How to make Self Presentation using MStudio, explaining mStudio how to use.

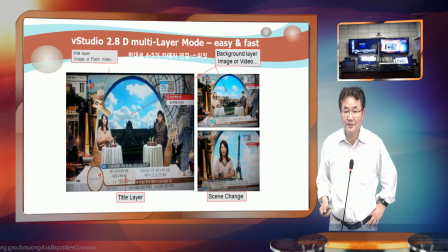So we have another advanced mode, which means when you make this kind of studio, you make a picture,
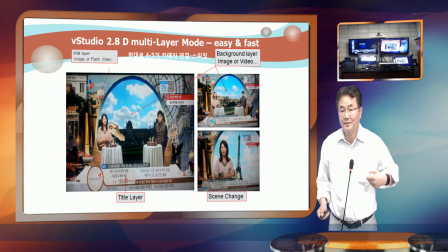you have a background, and background you can bring all the photos and videos you took from your mobile phone,
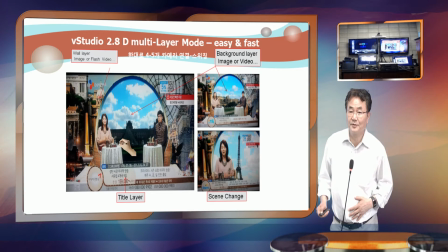and then you can make a studio as like you are in front of this kind of place where you visited.
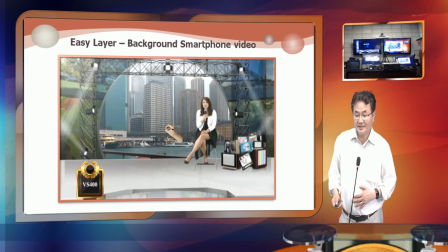So this is one example how we make a studio.
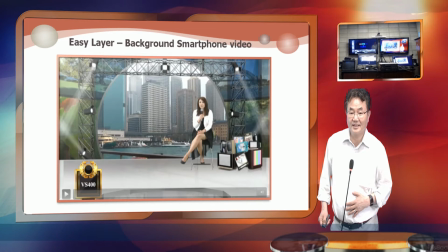So if you click this one, you will see the video I can play.
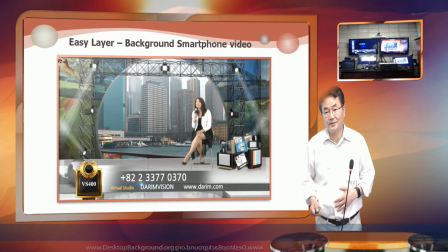So here, all this video is looking like they are doing all the presentation there.
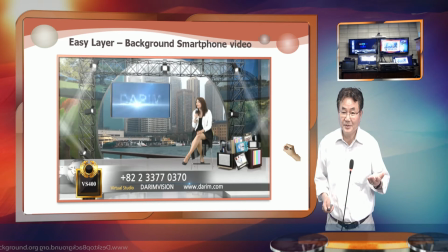This is a very easy way to show about Sydney,
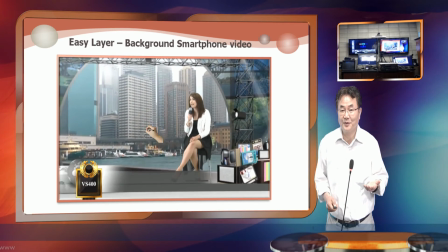and there you can explain what you want to talk just in front of your studio.
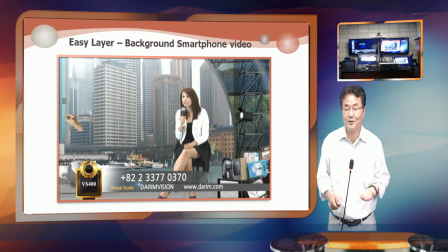Bring your virtual monitor there, something like that.
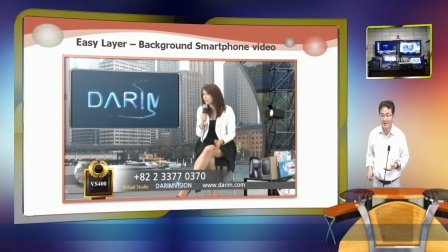So here, as like I'm doing, you can make a screen one change, and then everything will be automatically can go.
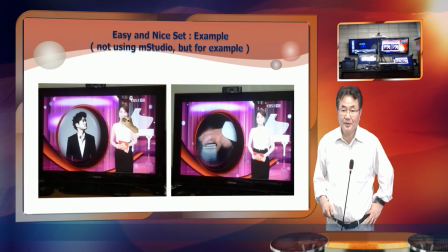So if you want to make this kind of the virtual studio, you can
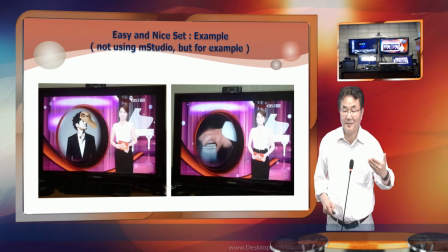imagine how easily you can make alpha from Photoshop, and this picture you bring there,
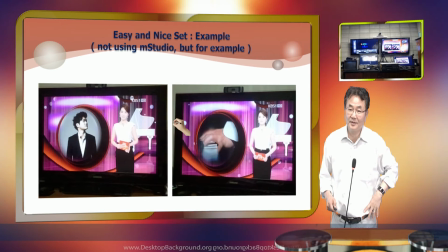and then another layer you can bring all the PowerPoint file or whatever you want.
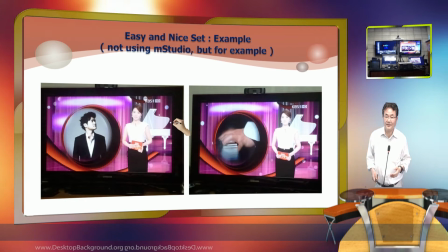So that way we can continue.
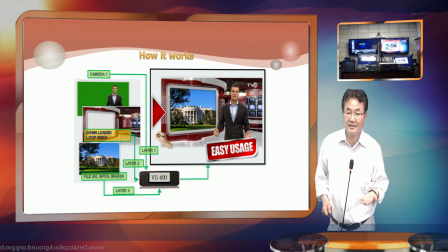And the good thing is there are many sites who is selling After Effects template, like this kind of template.
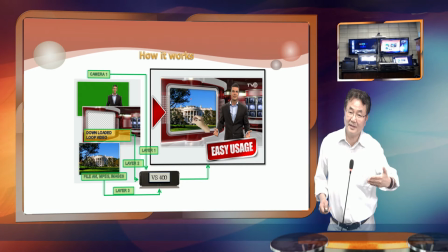Then they have alpha, so you can put in the background picture while you are using this kind of texture and adding
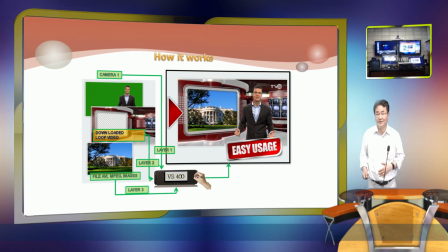yourself to make a very nice video from our MStudio system.
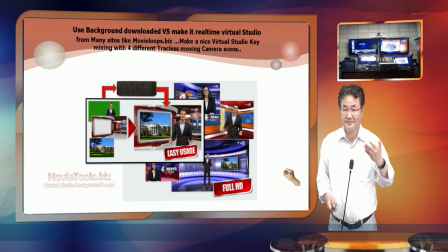This is an example where you can buy all the different templates, and this is one of the examples.
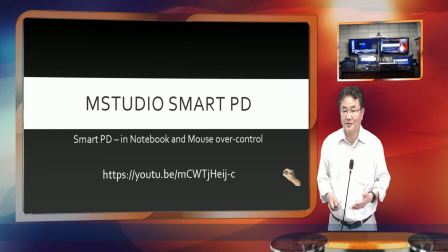We make many, many things. The last part is MStudio Smart PD. The Smart PD means right now I'm not doing anything.
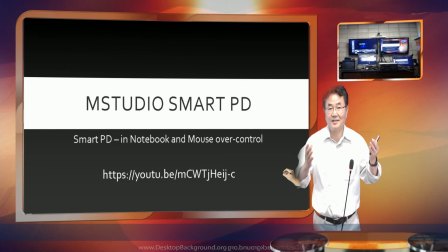For example, when I just keep talking about my presentation,
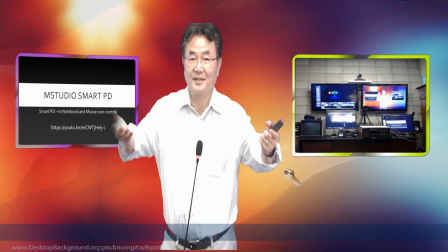and then this presentation makes myself bigger, because they don't have to see all the details of these things.
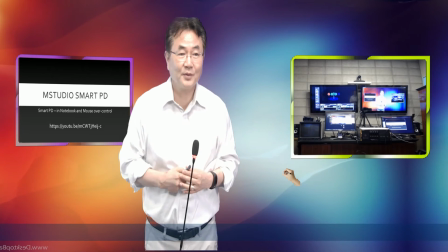They automatically being. And when you keep talking about this, then also this is boring.
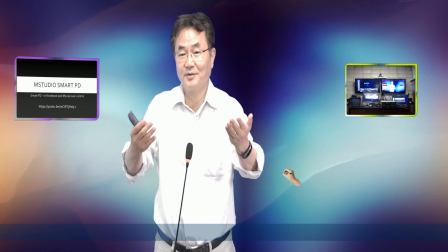That's why slightly changing like this. The background change, I mean, you can make yourself a little bit bigger and then make this kind of concentration for them.
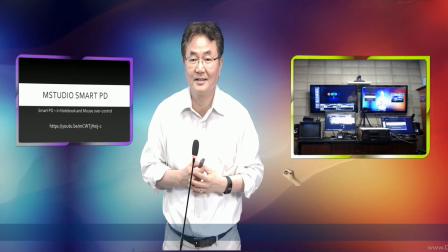And then again, they will bring like this. So this is all kind of automatic functions.
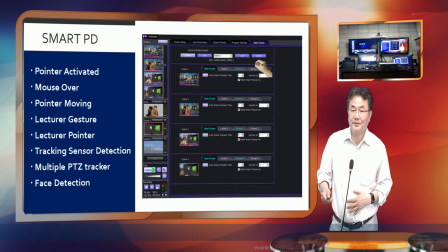So let's see what's happening here. If you look at the auto setting, there is a scene change, there is a screen one, screen two change.
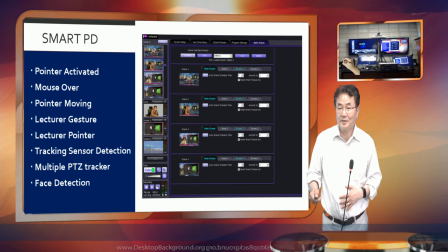So it's like I move the mouse, which means screen two.
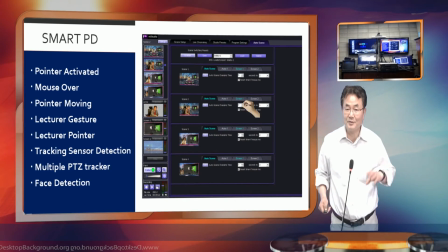So as soon as I move here, this is the mouse move actually for each scene one, scene two, and screen one to see.
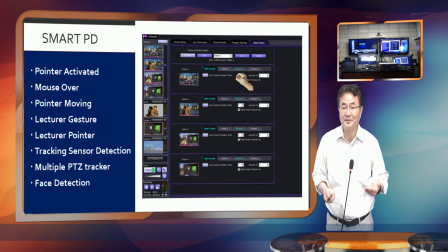So if there's no movement, they count the time and they move. This is our new pattern, how we make these kind of things.
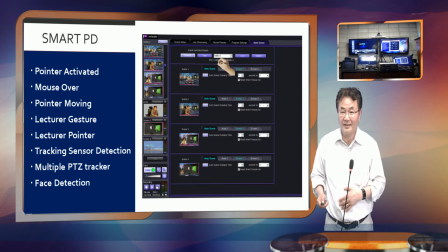All this setup we made, and also there is a program setup where you can make this pointer.
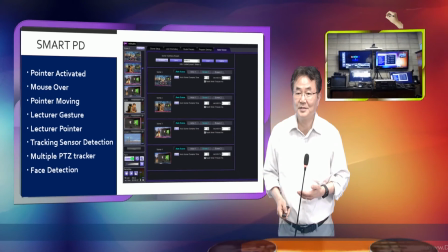This is a very easy way how you make a presentation without anything. This is a real revolution how you do presentation by yourself.
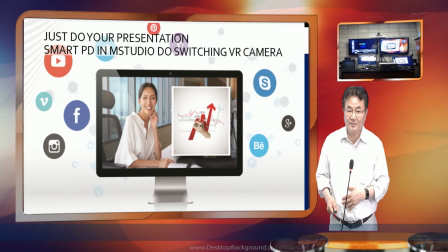So whenever you make a next slide, the presentation like this make a very, very beautiful way you can do.
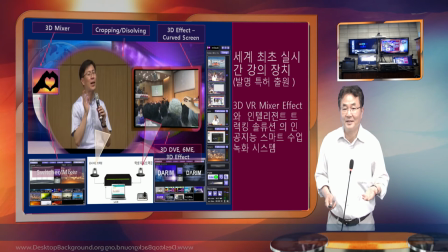So whatever you have a presentation, switching, mixing, virtual mixing, AR, and also you can do titling.
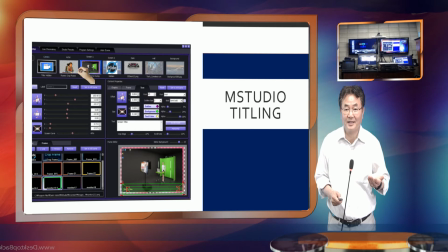So titling part, you can make every layer, you can make a titling.
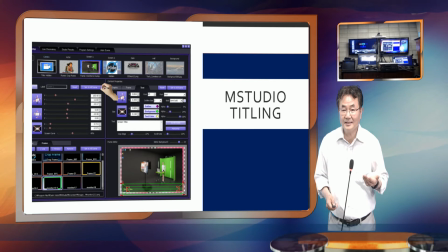So if I have a title on the camera, this is the title over here.
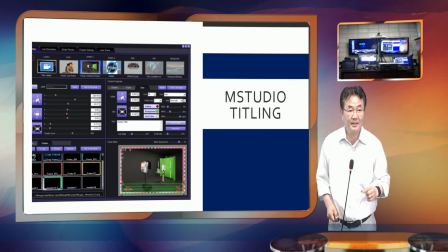Let me see what title we have here. I believe I didn't put something, but let me double check.
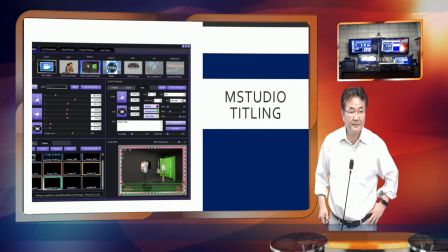So if I bring this on to this real
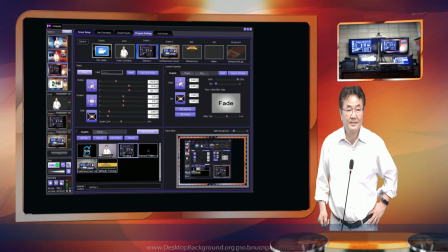environment, so now the camera. So I select the camera, and then the camera there is the text.
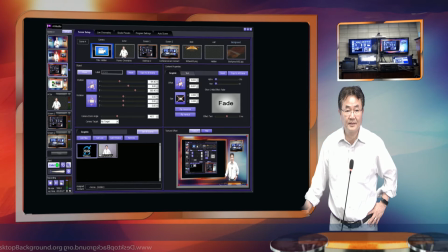Here is a text. See what happens if there is a text. And then there is a titling.